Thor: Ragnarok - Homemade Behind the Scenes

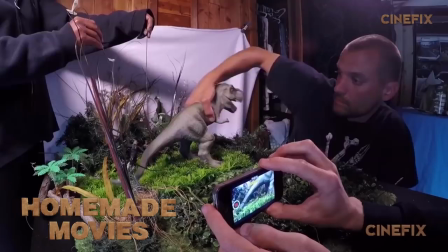(0:03)
Hey, welcome to the behind the scenes for the homemade Thor Ragnarok trailer. You guys know Mark. He's been on this show for a couple years now. You started on the homemade Jurassic World trailer. Yes, that was my first. Many since then, I've always been kind of working behind the scenes, but now I get to actually create the show and I'm super, super excited about it. He's taking over the show, so you guys be nice in the comments. I'm gonna be keeping an eye on you. I'll do your worst. I don't mind. And we're in the brand new DIY workshop, so we're gonna show you how
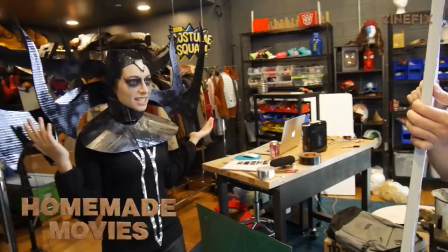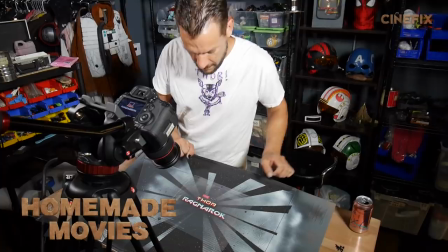Hey everyone and welcome to the behind the scenes view of our homemade Thor Ragnarok trailer. Right off the bat, we needed a Thor costume. Luckily enough, Costume Squad exists. The Thor costume had a lot of different aspects to it. There was the tunic itself, there was knee pads, there was wrist guards. We had to make sure and build all the elements that were presented in the trailer.
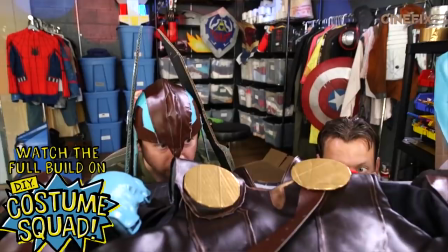(1:02)
So I made the club, the shield, and of course the helmet with moving parts.
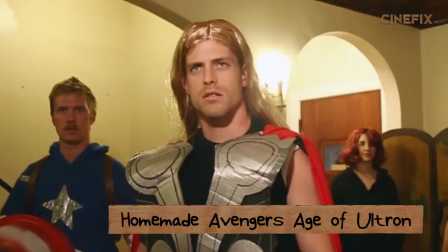(1:07)
Before we got to the gladiator scene, there were a few shots of Thor in his more traditional costume from the previous movies.
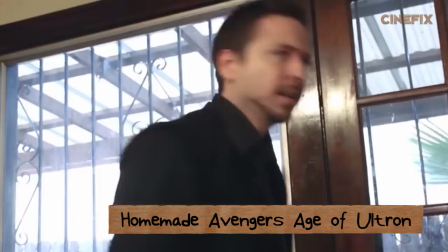(1:13)
We had a Thor costume for I believe it was Avengers Age of Ultron,
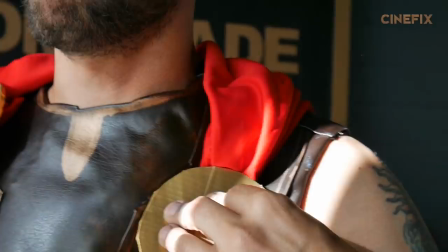(1:16)
so in order to update that for this movie we made a hybrid of that costume and the new one that I made.
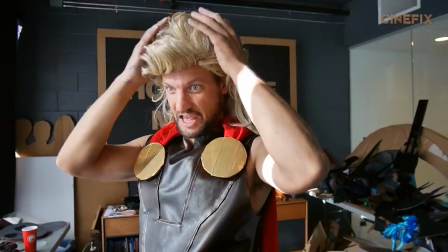(1:22)
Use the parts we like, throw away the parts we don't, and to complete the transformation, I am now Joe Dirt.
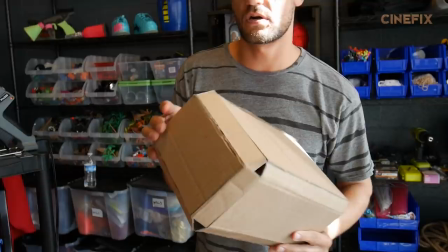(1:30)
So in this scene, Thor is seen throwing a hammer. So I made this hammer. Everything's pretty much made out of cardboard.
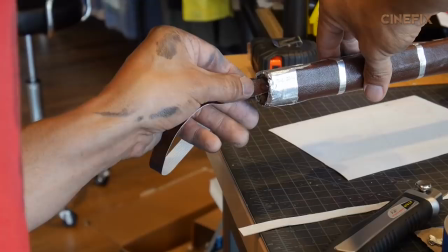(1:36)
I wrapped the handle with the same vinyl material that I made his gladiator costume out of.
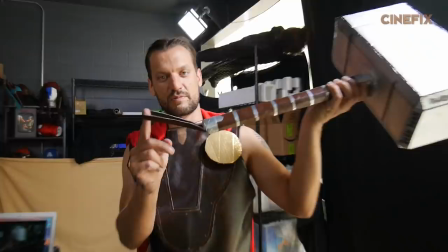(1:41)
I'm gonna use some silver duct tape for the details, some extra brown for the strap so he can swing it.
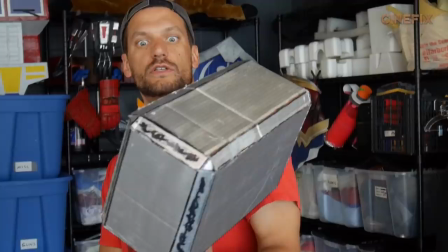(1:48)
There's a computer right there. Anyway, I think we're ready to destroy all of our enemies.
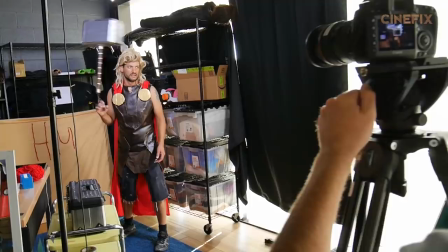(1:56)
Making homemade movies is fun, but it quickly became apparent that one man can't do this by himself.
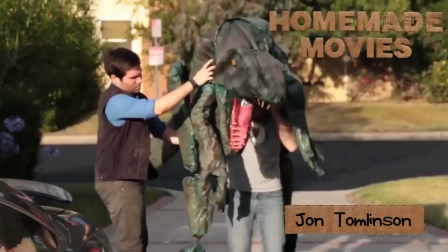(2:01)
Luckily enough I was able to partner up with John Tomlinson who's been part of homemade movies for a long time and he's doing more of the behind-the-scenes camera work and we're tag-teaming this whole thing.
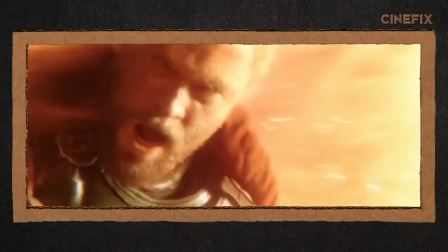(2:11)
What you doing John? Oh me? I'm just setting up this sheet here on a couple stands to be the background this will be sort of the inferno that Thor is engulfed in.
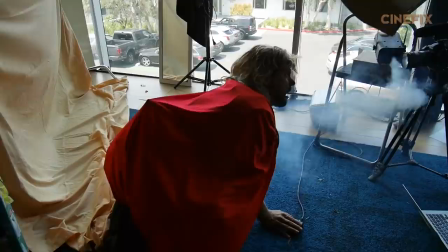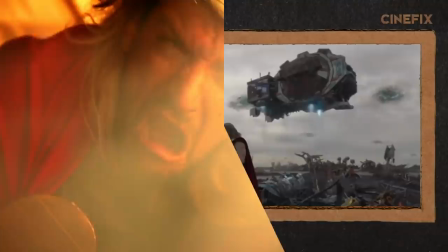(2:26)
Yeah, maybe? I think you got it. I hope so.
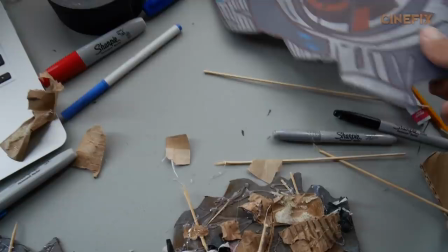(2:31)
In this scene we see Thor in a veritable wasteland, huge shot, big sky, a lot of elements, so we had to use force perspective.
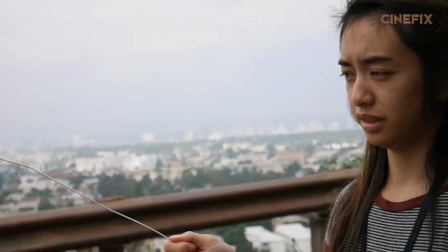(2:39)
I drew out the elements that were in the scene and we held them up close to the camera.
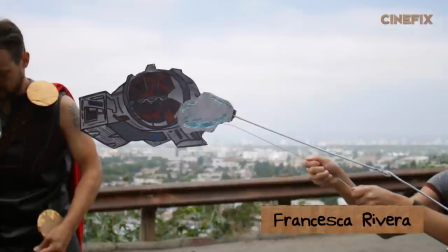(2:43)
We put the spaceships on coat hangers. We took a field trip to the park around the corner.
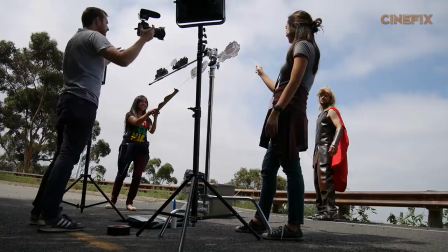(2:47)
Angela and Francesca came out and were able to move them ever so slightly in front of the camera to make them look like they were flying in the air. Woohoo! Yeah! Yeah! Helping us out today to play Hela, we have our friend Nar. Hi, Nar. Hi! Hi! Today you will be one of the stars of this trailer. Your enemy. That was awesome.
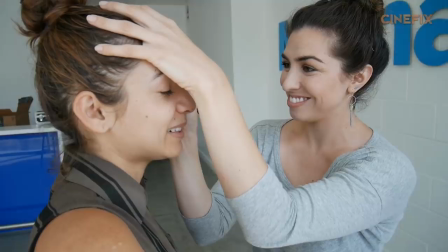(3:07)
My enemy, yes. I'm Thor, so I guess. But in real life, we're great friends. First thing we need to do is to get some eye makeup on you.
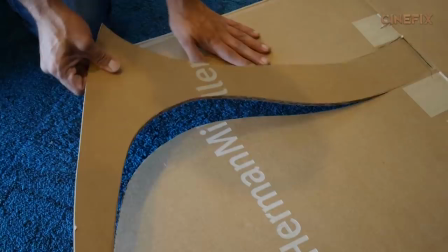(3:15)
You're good at this. I'm good at me. I really wanted Hela's headdress to stand out, so I made all the elements out of cardboard.
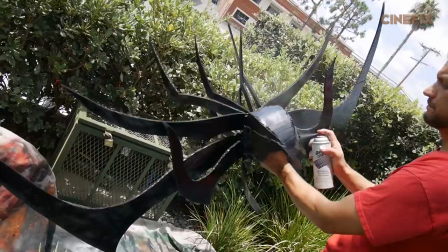(3:22)
I pretty much free-handed it, used one side, copied it, made them into a headdress piece, sprayed it all black, and the end result looks pretty cool.
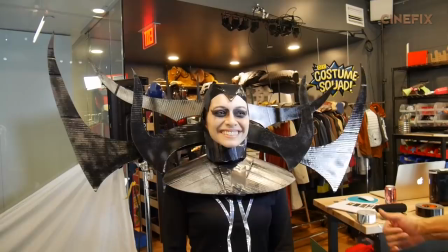(3:34)
This is so awesome. Look at this. You look small.
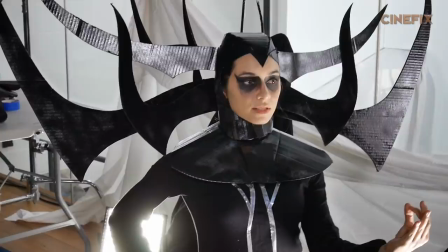(3:41)
Yes! In this scene, Hela makes a slow motion turn towards the camera in front of a bunch of smoky mountains. So we were able to hang some bed sheets with suction cups to a glass wall and create the moon effect.
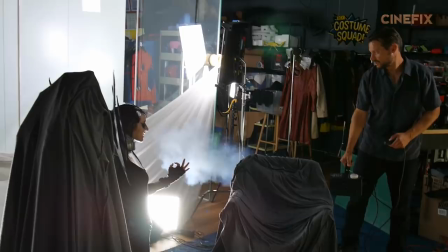(3:53)
Black sheets over cardboard to make it look like mountains and then we filled it all up with smoke. Another shot with Hela, she appears to be throwing her sword into the air. John was nice enough to make the sword.
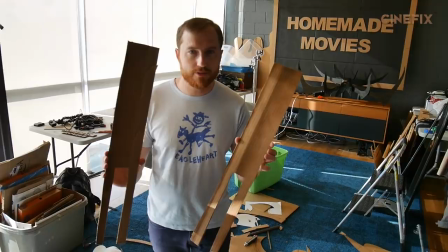(4:07)
And this is a red-letter day in history. The first time I've ever hot-grewed anything. What?
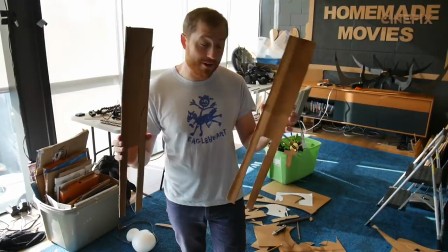(4:12)
No.
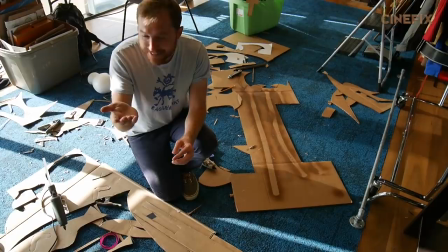(4:12)
I don't know, yeah, wish me well. Are you serious? Yeah, I'm dead serious. How did you feel? Yeah, I think I did it.
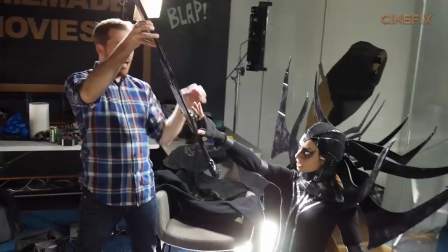(4:17)
How's it make you feel? Oh! I didn't hurt myself, I'm not kidding! Really? I really did, look!
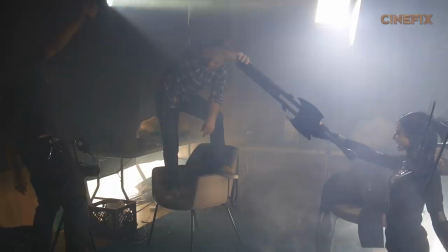(4:22)
It's a very similar setup to the other shot, so we just moved the mountains around a little bit, and then John was up on a chair pulling the sword away from her, creating the effect of her throwing.
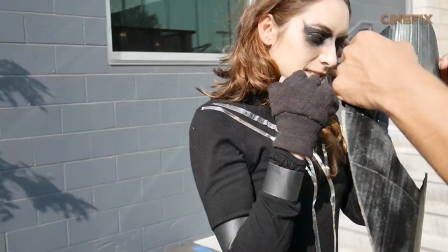(4:31)
For the rest of the shots with Hela in them, she doesn't have her headdress on.
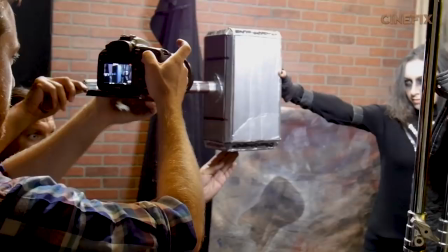(4:34)
She has striking black hair, so we used a black hairspray that was able to cover up Nars' brown hair.
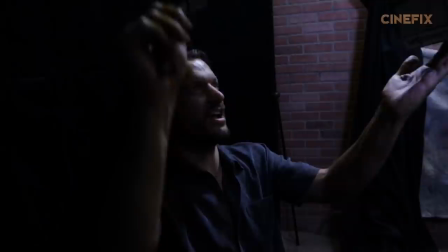In this shot, Hela is addressing the Asgardian army and her costume is different.
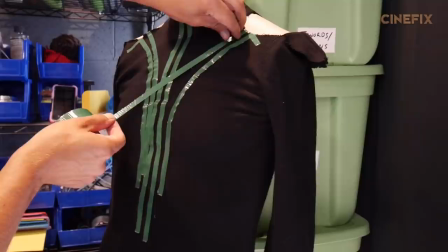(4:53)
It has green details this time, so we took off the silver duct tape and replaced it with green duct tape. In this scene, Hela is passing through some sort of golden portal.
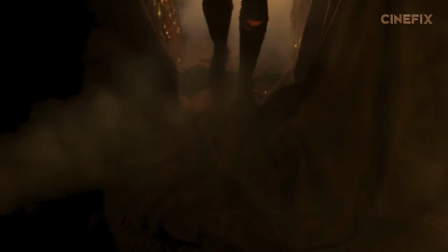(5:07)
We had some golden tassel laying around, so we set that up on C-Stands, filled the room with smoke, and had Gnar walk through it.
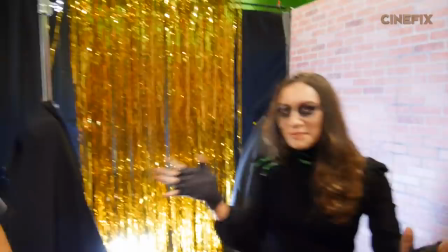(5:14)
And that is a wrap on Hela. Was it fun? It was really fun. My pleasure. I'll be Hela anytime.
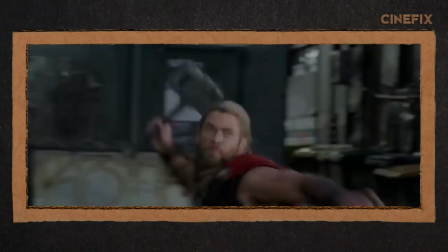(5:21)
That's awesome. That was a fail. Yeah. Gloves that are messing me up, really. We don't have Gnar today for this hammer catching scene,
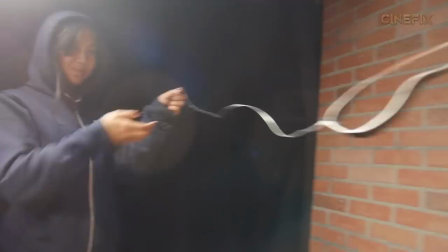(5:30)
so Mark has painted his own thumb and he's going to be catching his own hammer in this shot.
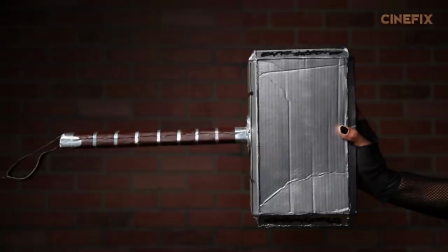(5:36)
So we have a fishing line attached to the end and Angela's going to be pulling it from that end and we're going to reverse the shot.
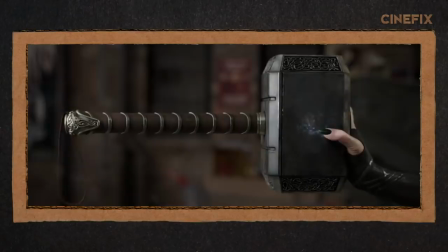(5:43)
Caught his own hammer. Pretty fast. Most people aren't worthy enough to even hold Thor's hammer, but Hela destroys it.
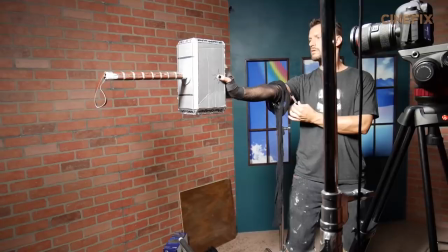(5:51)
For this scene we used stop motion. We set the hammer up on a c-stand so that it wouldn't move and we went frame by frame drawing cracks a little bit
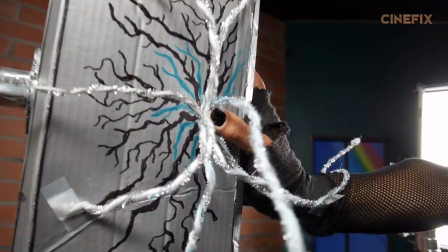(5:59)
longer each time and the lightning elements are made out of pipe To make
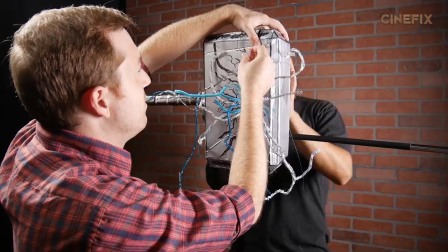(6:07)
the hammer explode I actually cut it into three different pieces We taped it back together and then
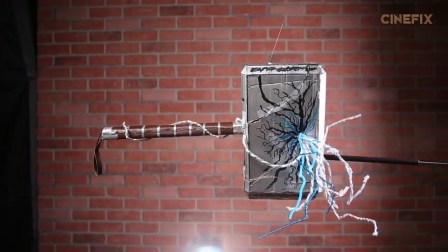(6:13)
Angela and myself pulled it apart with fishing line and John flashed the flashlight into the camera to create a big lens flare.
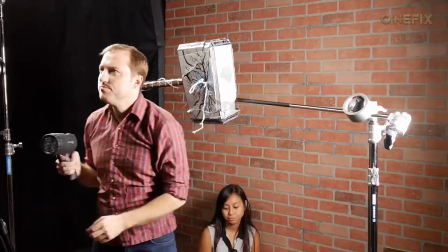(6:19)
We were supposed to get the hammer exploding in one shot, but that didn't happen. So we had to put it back together a few times using scotch tape.
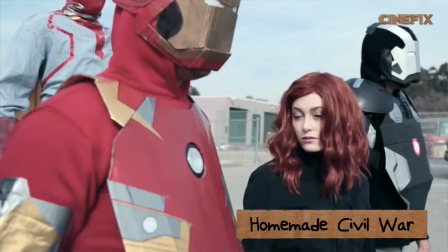(6:26)
The shot took a few different tries, but in the end, I think it was worth it. Playing Scourge today, we have our friend Derek.
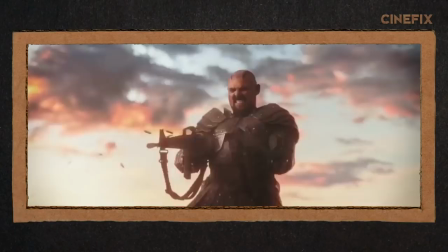(6:32)
You may recognize Derek from Civil War. Your motivation for this character, you want things dead.
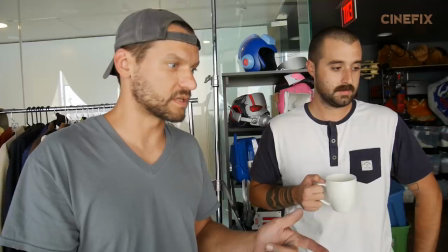(6:39)
Shooting is a good way to make those things dead. I think we're ready to go.
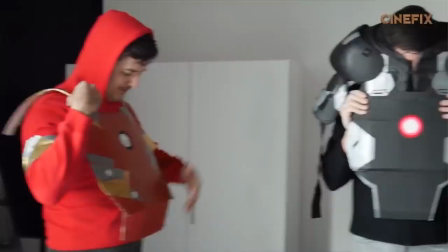(6:44)
The first part of the costume, followed by many more pieces. This shirt is so small though.
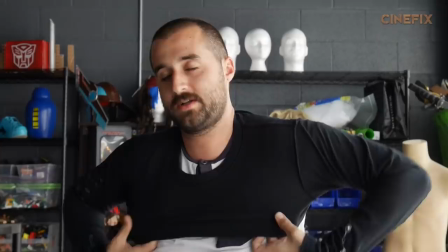(6:49)
Because I wore this for the Black Panther shoot, and I realized that I really needed to get into shape.
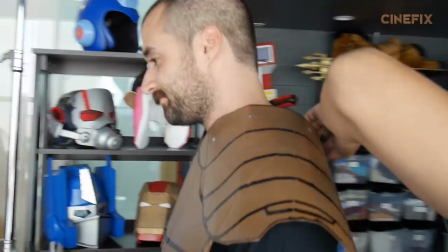(6:54)
The rest of Scourge's outfit is made of cardboard. I cut out the skirt and the chest piece, and then sprayed them brown using marker for the details.
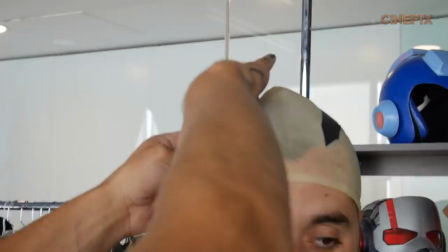(7:03)
Scourge is bald. Our friend Derek is not. So we put a bald cap on him and added the two hair elements using tape.
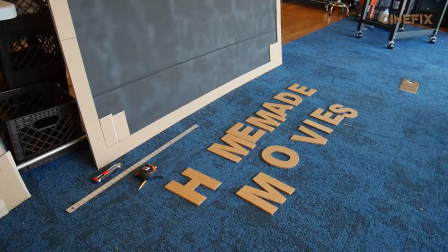(7:11)
Let's give him some gum. If you'll notice behind me, we have this super awesome homemade movie sign that Dustin made.
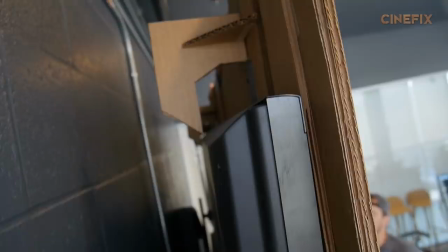(7:19)
He made it out of cardboard, spray painted it, it looks amazing.
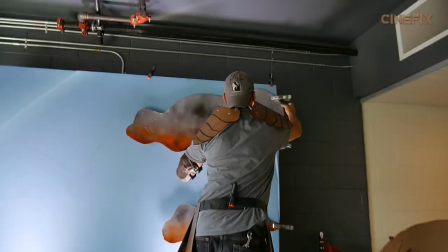(7:26)
It also provided a perfect canvas that we could hang a sheet on for the background of Derek's shot. I hung up some clouds on this sheet that I spray painted to make it look like the sunset, and then we had Derek sit on a milk crate and hold his gun. In the shot, Derek is shooting some big guns with some big muzzle flares. I made them physically out of foam and we shot the scene twice once without and once with the players on the guns in The editing process we take one frame of the shot with muzzle flares And we place them in when you see the muzzle flares in the trailer,
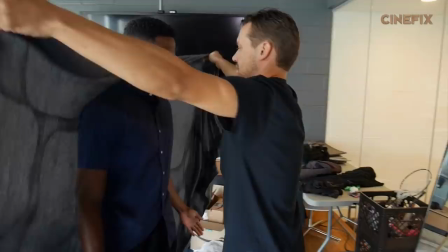(7:56)
okay? This is Amare he's gonna be helping us out with a couple shots today So now we're gonna have some fun man.
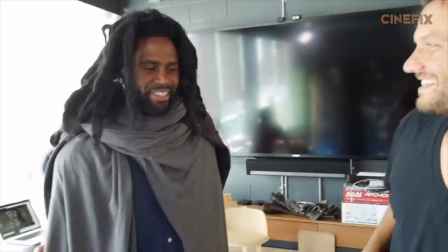(8:01)
We just gotta dress you up head to toe perfect. All right, yeah Do you even recognize me?
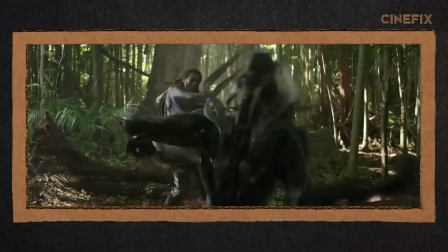(8:08)
So in this shot, I get my head cut off, which is a first for me. These little green globules of blood fly from the head after it's decapitated,
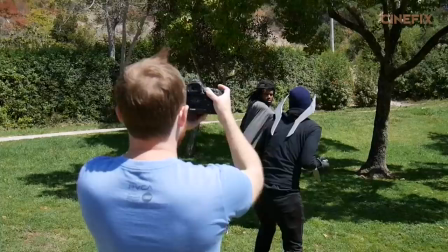(8:16)
so I have these pieces of foam that I'm going to throw.